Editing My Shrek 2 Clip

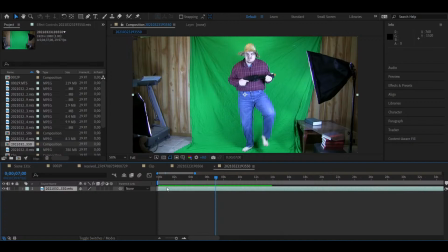[58:31]
That one was okay. It's not gonna. There's somewhere I'm going like really fucking wild with the walk running, so I'm not gonna use that one. There's also one where I like point the gun at the camera, which I think is good. Now we're gonna do a really silly one. It's not hurting my ball. I'm a fucking idiot.
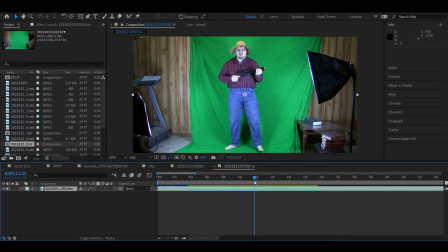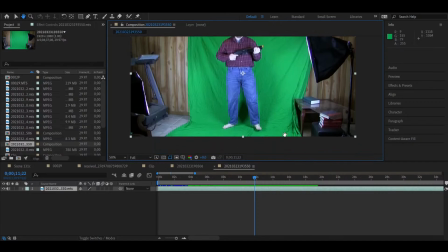[58:53]
And yeah, I have a good green screen. I had plenty of space for both my head and my feet.
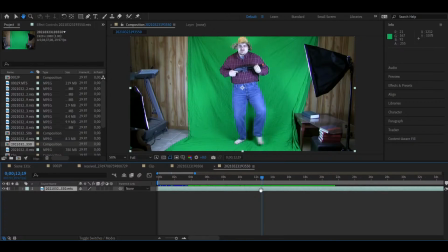[59:02]
This is one of the ones where I'm going a lot more crazy with the run. Alright, let's take that.
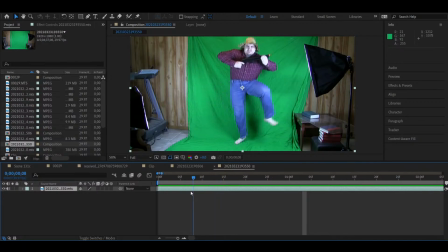[59:17]
Now my foot goes directly off the green screen there. So we're definitely going to see if there's one without that. But that might happen in every single take, because I wanted to be as animated as possible. I wanted to look like an angry redneck.
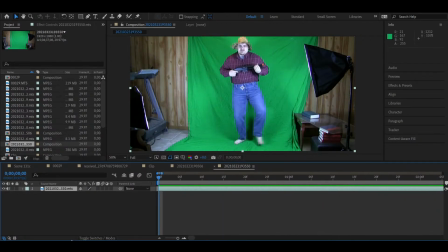[59:39]
Let's play that. I need to... I might be okay with just one of me cocking the gun. I do have one where I pointed at the camera.
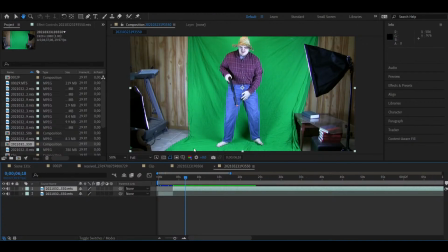[59:59]
So we got really animated there, it's good. Stop fucking grabbing yourself, Jesus Christ. I forgot that I did that, I'm sorry.
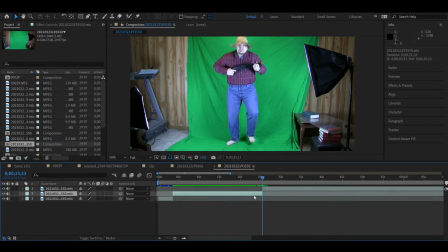Alright.
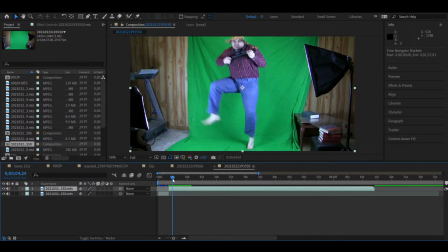[60:37]
Yeah, the run is worse here. I do point it at the camera, but like it almost looks like more of a struggle. Like this one I like a lot more. This one I like a lot less. Alright, let's go through.
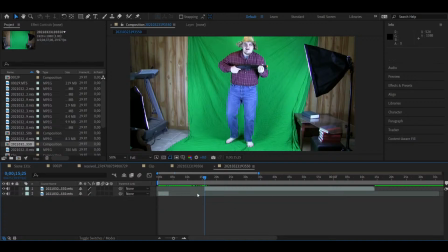[60:57]
Alright, I did a really calm one too, just in case if me moving my legs like that was gonna like fuck something up, but I think that the really animated one is better. So that one I do successfully point at the camera.
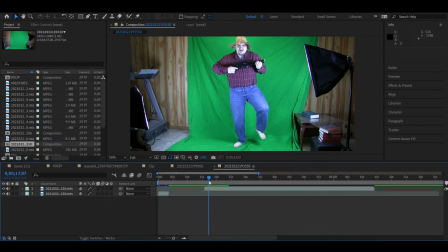[61:14]
Honestly, with it only being 17 frames, there might not even be enough time to show both. And I prefer the side shot of the gun because you can barely tell what it is if it's just me pointing at the camera. So I might actually go with this one right here.
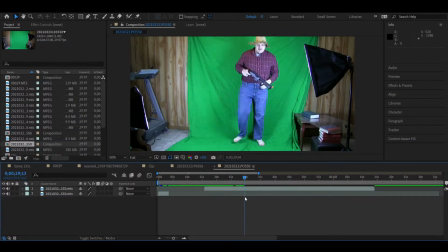[61:28]
But let's I'm definitely going with one of the crazy leg ones. All right. So let's watch this one that's coming up. Delete that.
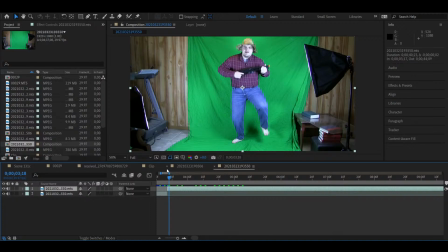Will and Matt actually made a really good call of going at more of a tilted angle, but I do think me just running into frame like straight, like I'm walking on my side like this, will look really funny.
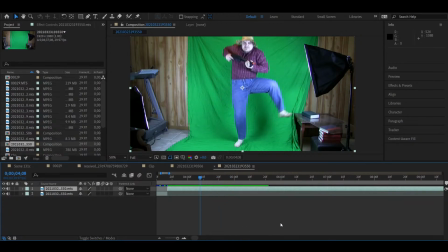[62:04]
It's gonna look like how Conor McGregor looks in the Flash Gets animations when he's running. That was okay. I don't think I'm gonna, like, that's 2 seconds.
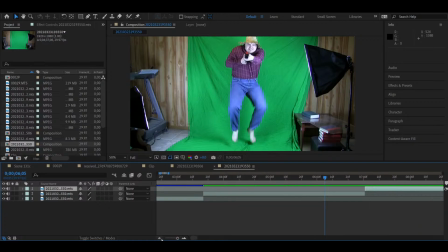[62:21]
That's not how, I don't have enough I don't even have 1 second in my clip, so I can't show too much. What about me cocking the gun? So that's 15:15 when that's about to start.